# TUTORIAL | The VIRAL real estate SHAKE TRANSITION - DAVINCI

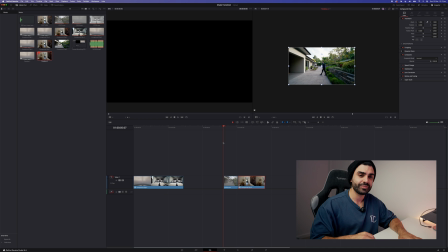(4:12)
Cool. Moving on to the second clip. We're back into the edit tab and onto the second example. The agent walking inside the house. Now with this shake transition, what really sells it is that speed ramp prior to the shake transition.
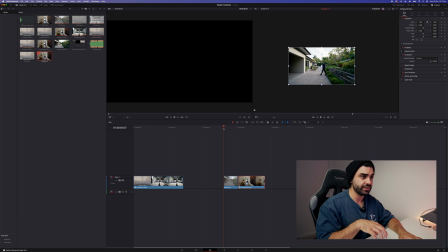(4:26)
So I have it starting at the regular tempo and speeding right up. And then there's a hard cut and the clip goes back to the regular speed. Now, these are two entirely separate clips shot in two different parts of the house,
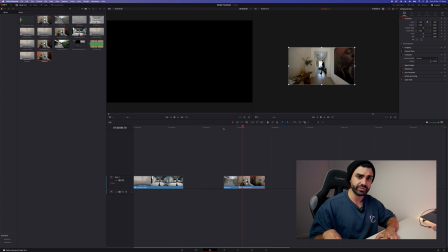(4:43)
but it's the transition I use from the exterior of the property to the interior of the property. The only thing what is important is you plan to shoot so you can make sure the agent is the approximate same size in both clips.
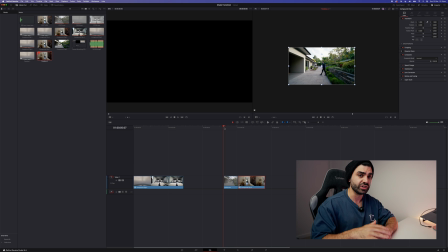(4:57)
If they're not, you can always use the scale tool in DaVinci to scale it, your clip up or down so they match up as close as possible. So mine isn't perfect, but they're very close, as you can see here.
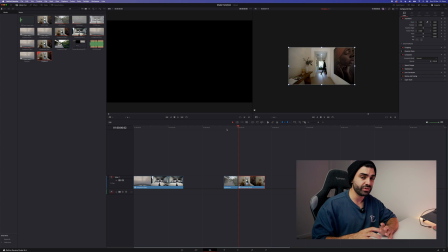(5:12)
Another important thing is to get their step stride pretty similar to from the first clip to the second clip. So as you can see, his leg is out. I'm not sure if it's the same leg, but one of his legs is out, which does sell it a little bit more. All right, now down to the color tab. Same goes.
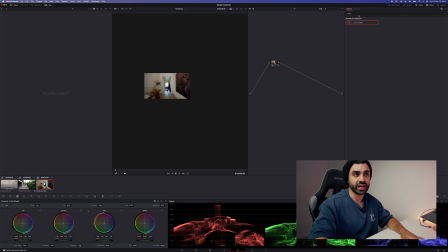(5:30)
So we've already searched shake. So we just want to apply that to the node. And at the start of the clip is where we want to apply our most shake effect. So up to the motion scale, drag it to 2 and hit the keyframe. Then what we want to do is find that sweet spot of where we want the effect to finish.
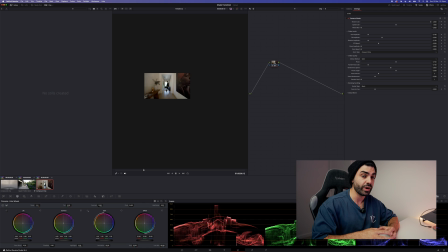(5:50)
Now I find if you stop it too sudden or too close to where it started, there's not much effect or it stops very abruptly. And if you take it the whole way to the end of the clip, there's just too much going on. So I find around the middle is a good spot. Now, considering the duration of this clip, I think where I've got it is about right.
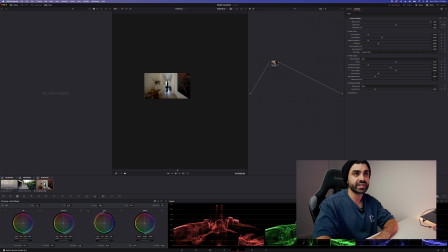(6:11)
Now, what we're going to do is up to motion scale and bring that right down to 0. At the moment, it's not looking that impressive. All right, so what we want to do,
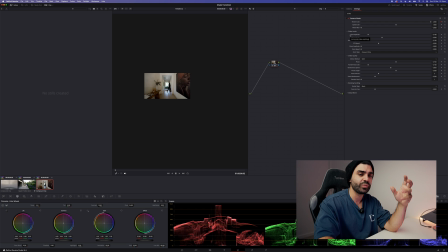(6:28)
bring it back to the start. So what we want to do now with this transition, I actually didn't play with the pan or the tilt. I just brought the rotation the whole way up to 2, or sorry, the whole way up to 1. And we'll try that again.
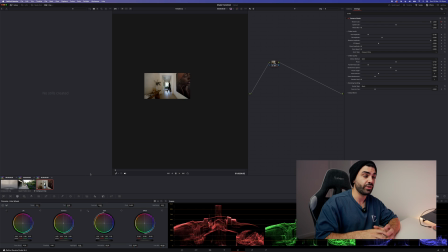(6:44)
Now looking at it, the clip on its own, it doesn't look that impressive.
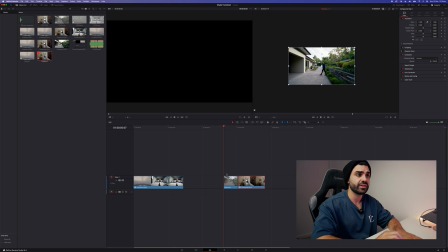(6:48)
But if we come back to the timeline and view both clips together, it looks pretty cool. I hope that helps, guys. I had so many people reach out to me and ask how to do that within DaVinci. I know it seems simple. It's only a couple sliders, a couple keyframes, and one effect, but it does add so much value to your videos. Hope you enjoyed, and I hope to see you in the next video.